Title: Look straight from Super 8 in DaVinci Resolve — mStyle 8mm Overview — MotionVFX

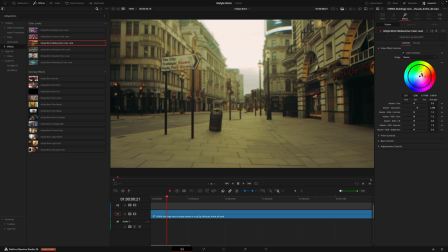So keeping it quite close to the center is your best way to get realistic results. and then if you wanted to dive deeper you can then change the range for master and then go into the shadows mid-tones and highlights clicking on those means all the adjustments you make will only be in those areas so you can see if i was to select the highlights as i drag this wheel around is primarily only affecting the brighter areas
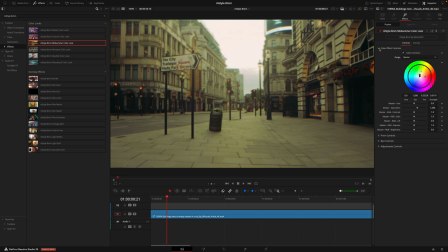and the same thing would happen if i was select the shadows once you've got the color you're looking for we then have the prism controls now this gives it that slight halation effect if we look in especially where there's a contrast from black to white you can see what the effect is doing there
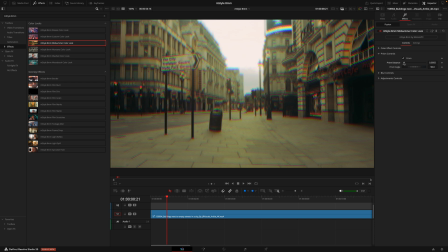giving it that cool prism look now we can of course adjust that but with the prism it's usually a case of less being more so this being on the default at 0.001 is kind of your best bet next we have the blur controls as you can see if i toggle this on and off there's quite a blur that is being applied for me it's a bit too strong as it looks like the footage is a little out of
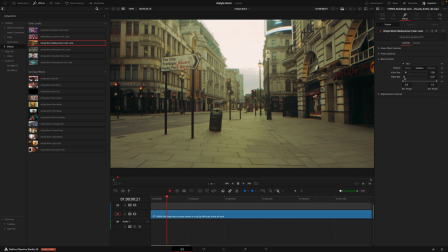focus so i like to dial that back reducing the size of both the x and y that way we can reduce the quality of the super shop cameras we do have nowadays and give your footage that old style look.
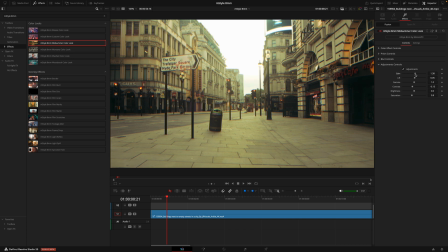And lastly, we have the adjustment controls if you want to fine tune any other parts of the image. The best way for you to really understand these is just playing around with the sliders. Go back and forth and seeing what that option does and what it controls. From there, you can start to be more exact so you can get the look you're going for. And a pro tip, if you do want to make micro adjustments, the easiest way, instead of using the gray circle in the slider here,
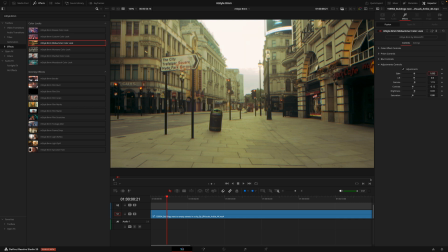is actually to drag and hold on the numbers and you can make much more finer adjustments.
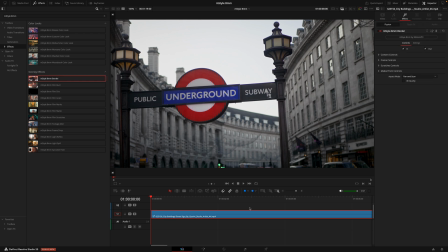And then moving on to the overlay effects, and this for me is my favorite part of the pack. They are as simple as just dragging your effect onto the footage and you're pretty much good to go.
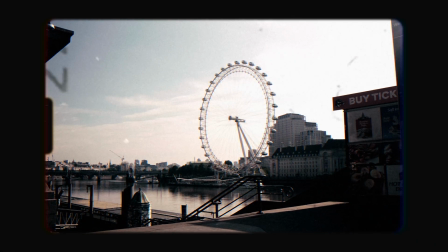There's so many different options for you to take your super sharp modern footage and turn it into a retro masterpiece.
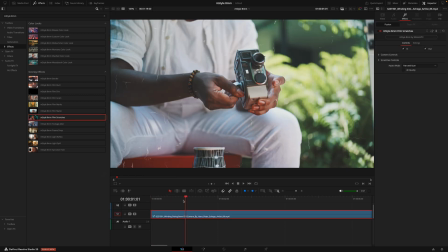And just like everything we've gone over before, all of these effects can be customized inside the inspector. So this scratch effect actually starts with a black screen as it transitions in. So for this, I would actually turn off the animations just to ensure it doesn't happen. Next, I would check the 4k quality box, watching that through for me it's a little too apparent a bit distracting
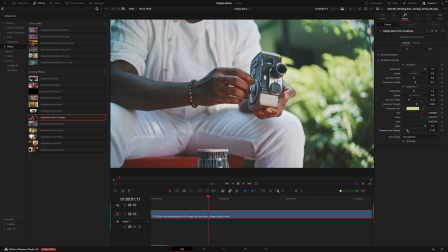so the first thing I want to do is decrease the opacity so it's not so in your face and that for me looks a lot better and then from there I would actually start to stack some of these effects so I can really get the look I'm going for so I'd put a sprocket hole on giving me that film
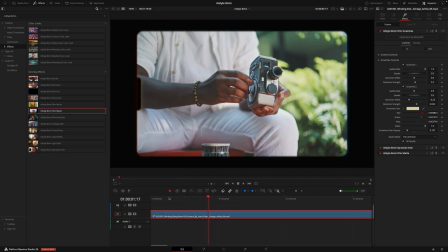roll effect on the left then I'll add the film mat which is just going to give that border around my footage and that for me looks pretty good at default I would now adjust the sprocket hole moving that slightly to the right so it's a bit more visible and then the last step would be the film grain and then just dialing in the settings of how i want that grain to look now if i was to toggle all
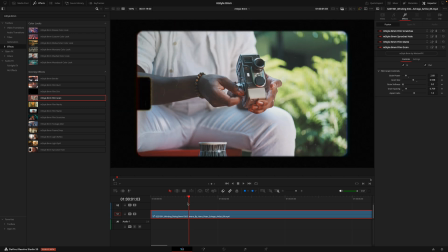these effects off you can see there's a big difference in the style and yes we have achieved that goal of getting the vintage look but depending on the machine you're using you may suffer with slow playback now this for me is working relatively okay but not quite as soon as i'd like it
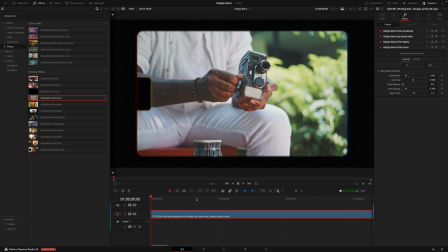so to ensure that i do get the full playback this is where i would use a render cache so to come up to the top go to the playback menu render cache user and then you'll see a red line here start to go blue and once that is blue it means your effects
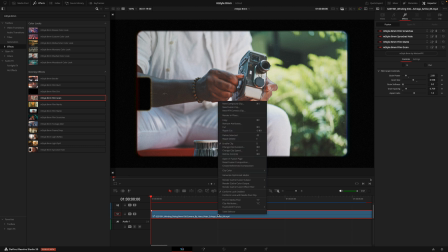have fully rendered out if it doesn't start going blue automatically just right click on your clip go to render cache fusion output make sure this is on render cache fusion effects filter i leave it set to auto and it usually does everything for me but if not you can select the individual effects
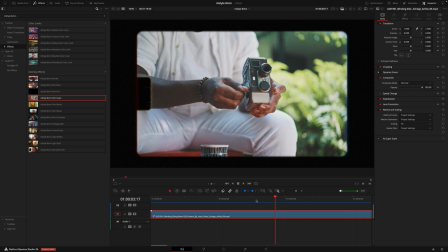and then once that's all blue you have completely smooth playback you can see them dragging back and forth and there are zero job frames playing this again
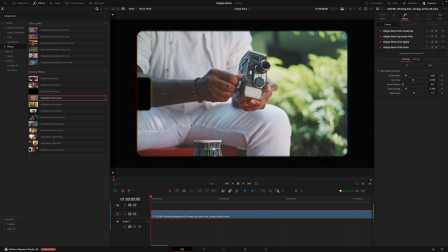yep we have full playback there so don't be afraid to really be creative and stack a bunch of effects as long as you allow some time
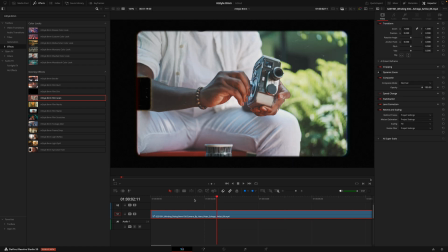to render the cache you will be absolutely fine and one last tip that's worth mentioning once you've finished with a project i do recommend going into render cache and actually deleting the old files if you've exported the project and you know that you no longer need to keep going back and forth watching it these files will just unnecessarily hold space on your machine so make it a habit to always clear your cache
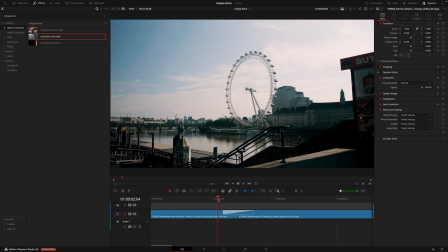and the last section we have are the transitions now these are super easy to use where you'll drag and drop the transitions between the clips and adjust the length of it by dragging